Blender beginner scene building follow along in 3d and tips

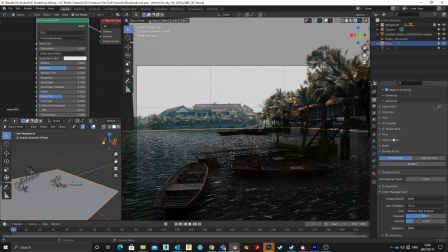(20:20)
Right now, this scene is more interesting on the horizontal than it is on the vertical. Vertically, there's quite a lot of dead space, and I want to bring the framing in so that
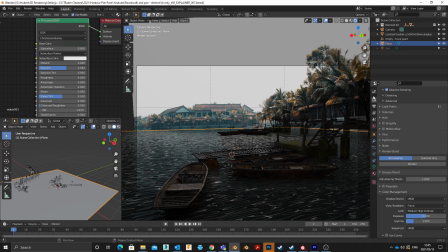(20:33)
more of the scene is filling the frame, more of the active scene and elements are actually sitting in the frame. So what I'm going to do is just select a render resolution that has a tighter crop.
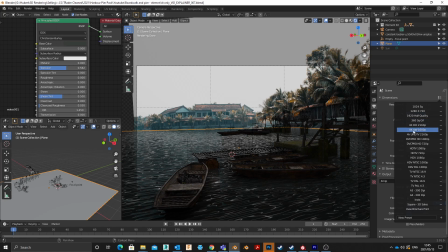(20:49)
So 4K 1600p has quite a nice crop.
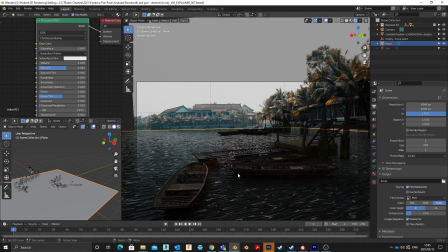(20:54)
You can see the camera has just shrunk vertically, and that is exactly what I want in terms of layout, but I just need to adjust my camera accordingly a little bit, and then bring this scene in just to make it,
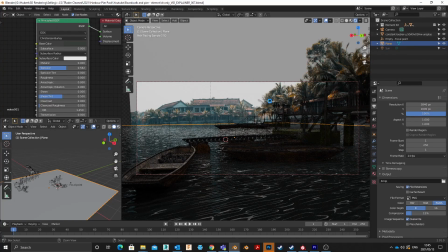(21:12)
give it some more visual interest.
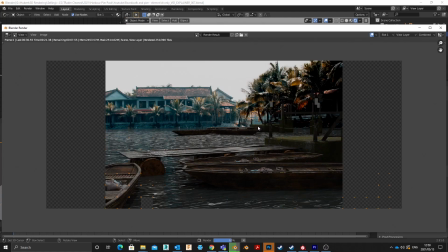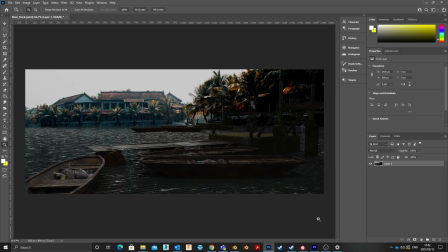(21:21)
At this point, it's a good time to bring this render into Photoshop, which does make me want to highlight something. Your render or visual doesn't need to be entirely 100% completed in a 3D package.
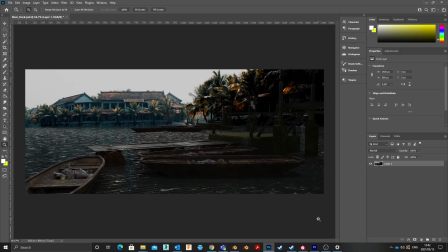(21:36)
More often than not, you can really enhance it by either bringing it into Photoshop if it is a still, or bringing it into After Effects if it is an animation. There's no rule that says the entire project has to be finished inside of Blender,
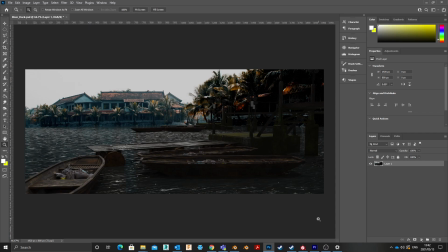(21:53)
and it's a good idea to use programs that are suited to the job in a way that makes sense. For instance, 3D, do the 3D side in your Blender, and then for
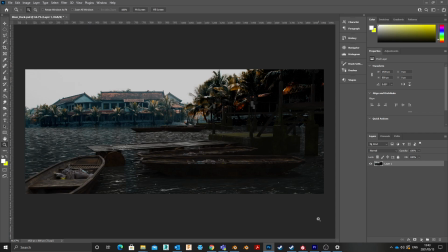(22:07)
post-processing, do that in the program that is best for that. There's a couple of things I want to do with this image. Obviously, color balance, fix that a little bit. We can see the backplate has a different tone to the rest of the image.
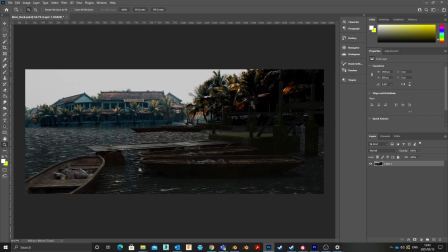(22:23)
So we'll fix that first, then do a little bit of fake focal depth, and then also add a little bit of lens blur as well as chromatic aberration.
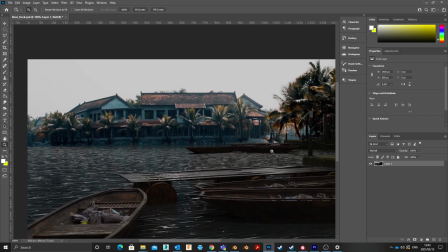(22:32)
So the best way to fix this is just giving me a little bit of an area of selection to work with. So I'm just going to create a layer and then do a very fast and loose paint
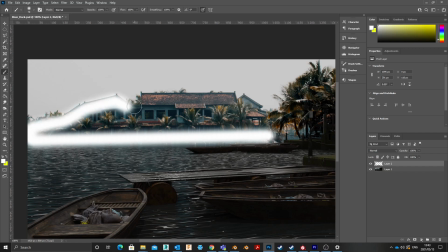(22:44)
over the area that I want to adjust in terms of hue and saturation, or rather not hue and saturation, but color balance.
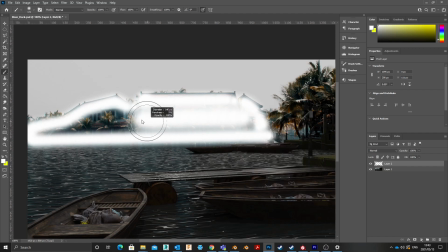(22:56)
And when I now control click this, switch that off,
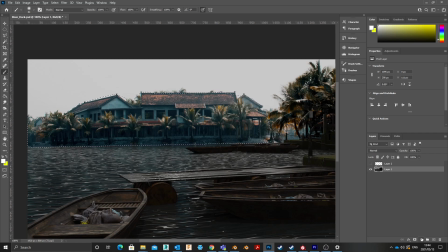(23:08)
and select the base image or the base layer and add a color balance, I can see there's a lot of cyan in this image, and to look a lot more like this or conform to the rest of the visual, I would need a little bit more red and not cyan.
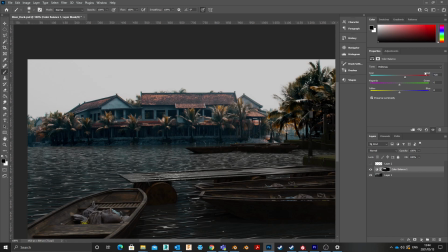(23:25)
So I'm going to go plus 20 on the red, and that should more or less even out
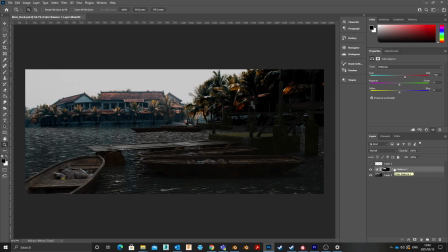(23:37)
the image at this point. So I can stamp the visible layer on that, shift control alt E, and then keep this as a backup and hit control J. That will just duplicate this, and this will stamp the visible layer of those.
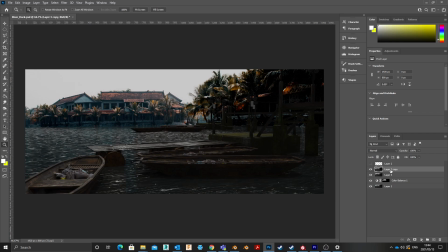(23:57)
Right now with this, I want to add a little bit of lens distortion, which will give me a bit of chromatic aberration. What that is in a real camera is the failure of all colors to focus on the same point. Now also, it is worth noting this is a little bit of a fad in the 3D at the moment in rendering.
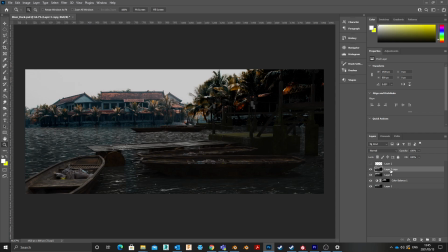(24:16)
We actually see quite more often than not too much chromatic aberration, more so than what would normally be the case in real life.